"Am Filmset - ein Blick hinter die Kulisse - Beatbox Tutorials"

Hallo zusammen, mein Name ist Siegfried Eichhorn und ich zeige euch, wie wir dieses Set, dieses Filmset aufgebaut haben. Und zwar nehmen wir hier Beatbox-Tutorials auf, so an die 30 Tutorials während des A3 Minuten. Und als wir hier reingekommen sind in den Raum, war der Raum weiß gestrichen und komplett leer. Und ihr könnt euch vorstellen, leerer Raum, schaltextrem. Und da wir viel mit Interview, Sprache machen, mussten wir diesen Raum als allererstes irgendwie ausstatten, um diesen Schall zu mindern. Und ich gehe jetzt mal nach und nach durch und zeige euch, was wir reingestellt haben und warum wir das so gemacht haben. Hinter mir seht ihr ein Klavier zu Deko-Zwecken. Vor mir haben wir ein Schlagzeug aufgebaut. Unter dem Schlagzeug ist ein Teppich, der isoliert auf jeden Fall den Schall nochmal. Hinter mir haben wir eine schwarze Molltonwand, fünf Meter lang ist dieses Stoff, außenrum um die Decke gehängt, dass es so ein bisschen Studioatmosphäre hat. Klar, das Werbebanner darf im Hintergrund auch nicht fehlen und die Decke haben wir jetzt auch noch abgehängt mit einer Plane, mit einer Abdeckfolieplane, die richtig dick ist, die den Schall einfach mindert, dass der sich nicht im Raum komplett nach oben ausbreiten kann. Hier habe ich ein Mikro aufgebaut, was ziemlich nahe am Sprecher dran ist, also eigentlich ist es umso besser, also umso näher das Mikro an dem Sprecher dran ist, umso weniger Hall hat man dann auch in den Raum, umso besser ist die Qualität. Ich habe dem Sprecher selber auch noch ein Lavalier-Mikrofon umgehängt, beziehungsweise das kriegt er dann wieder, was mit der zweiten Kamera verbunden ist. Also dieses rote Mic geht in meine Hauptkamera rein, Die zweite Kamera hat als Backup das Lavalier-Mikrofon dran. Und hier habe ich nochmal so einen Tascam DR40 Soundrecorder, der nimmt nochmal die Lautstärke im Raum auf oder den Ton im Raum. Das ist eigentlich auch nur nochmal so eine Backup-Version vom Ton. Wenn irgendein Mikro ausfällt, habe ich noch diese Backup-Lösung.
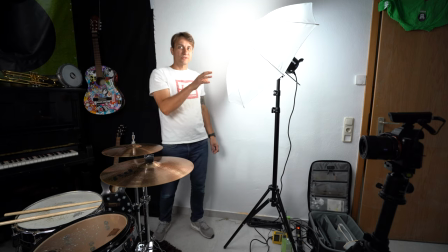[2:06]
Als erstes Videolicht habe ich ein Godox SL60 aufgebaut mit einem Durchlichtschirm,
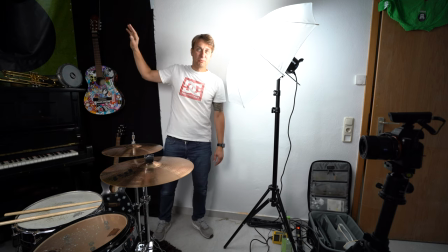[2:11]
der mir hier den Hintergrund ganz geschmeidig und weich ausleuchtet.
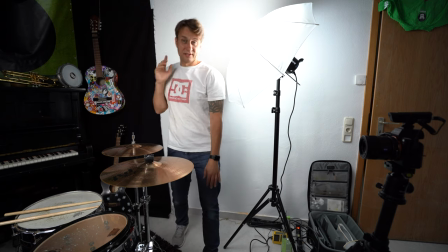[2:16]
Das ist das erste Licht.
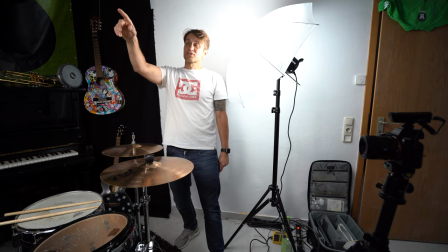[2:18]
Das zweite Licht ist wieder ein SL60 Godox Strahler mit einer Softbox, die direkt über dem Akteur drüber ist.
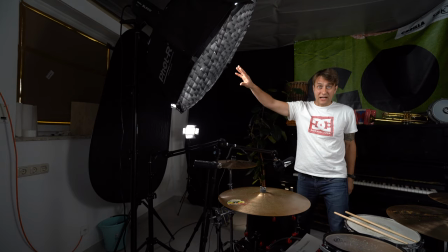[2:28]
Genau, diese Lampe ist auf jeden Fall auch eine Tageslichtleuchte. Ich habe hier so ein Mesh,
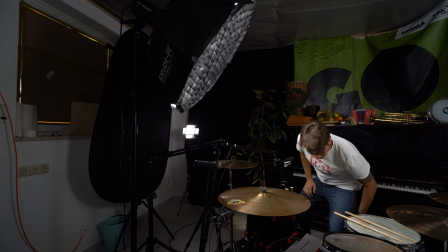[2:33]
so ein Gitter rein, dass das Licht wirklich konzentriert hier auf den Beatbox-Meister gerichtet ist.
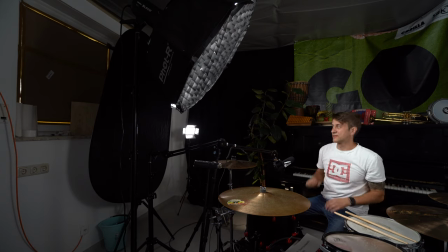[2:41]
Das muss ich noch ein bisschen ausrichten.
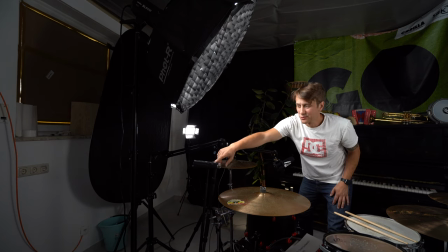[2:44]
Wie ihr hier sehen könnt, habe ich als Backup-Version noch das Tascam DR40-Aufnahmegerät gebaut,
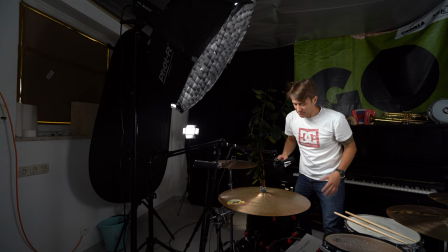[2:52]
damit ich den Sound vom ganzen Raum nochmal als Backup habe, falls mein Rode-Mikrofon ausfällt oder sein Lavalier-Mikrofon,
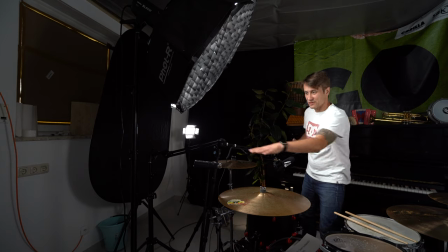[3:00]
welches er auch noch dran hat, ausfällt. Also reine Vorsichtsmaßnahmen ist dieses Backup.
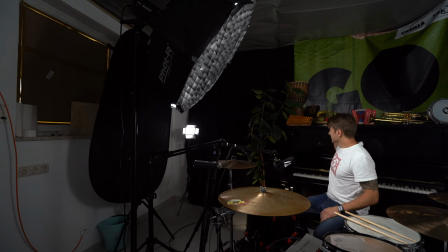[3:06]
Dann haben wir auch eine Pflanze reingestellt, die schluckt den Schall. Gut, das Klavier haben wir hinter mir auch ein bisschen dekoriert, das passt soweit. Wichtig ist, und ein Schlagzeug, wenn man spielt, sollte man immer einen Teppich legen, weil sonst vibriert hier alles.
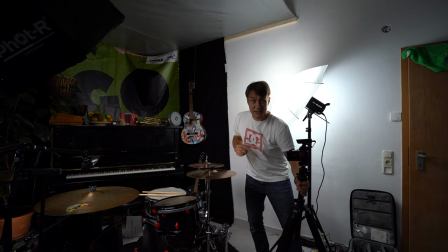[3:21]
Und im Prinzip mache ich es so, ich nehme den Akteur mit zwei Kameras, also aus zwei Winkeln gleichzeitig auf, um am Ende so einen Multischnitt erstellen zu können.
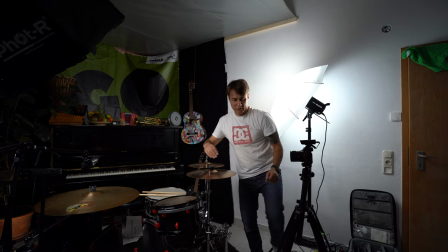[3:30]
Eine Kamera schießt aus dem Winkel und die andere Kamera aus dem Winkel.
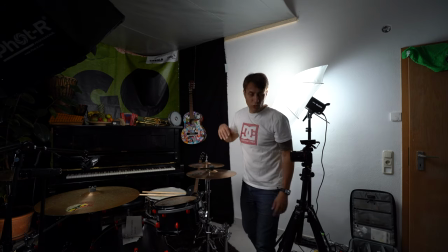[3:35]
Also eine ist straight auf ihn, leicht von oben herab und die ist genau auf Augenhöhe. Auf der Kamera habe ich mein Dabarier-Set, dieses Sennheiser Interview-Set, drauf gebaut.
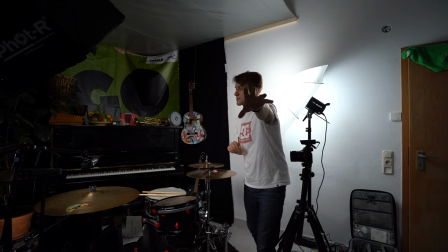[3:48]
Und auf der anderen Kamera ist, also die mich jetzt gerade filmt, da ist das rote Mikrofon angeschlossen mit einem langen Verlängerungskabel, dass ich mich hier im Raum ein bisschen bewegen kann und die Angles ein bisschen verteilen kann. Und heute shooten wir mit dem Elias.
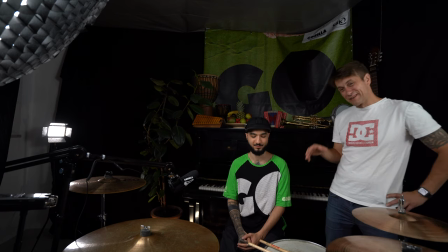[4:02]
Er ist Beatbox, absoluter Profi, Meister und stelle dich nochmal ganz kurz vor. Genau.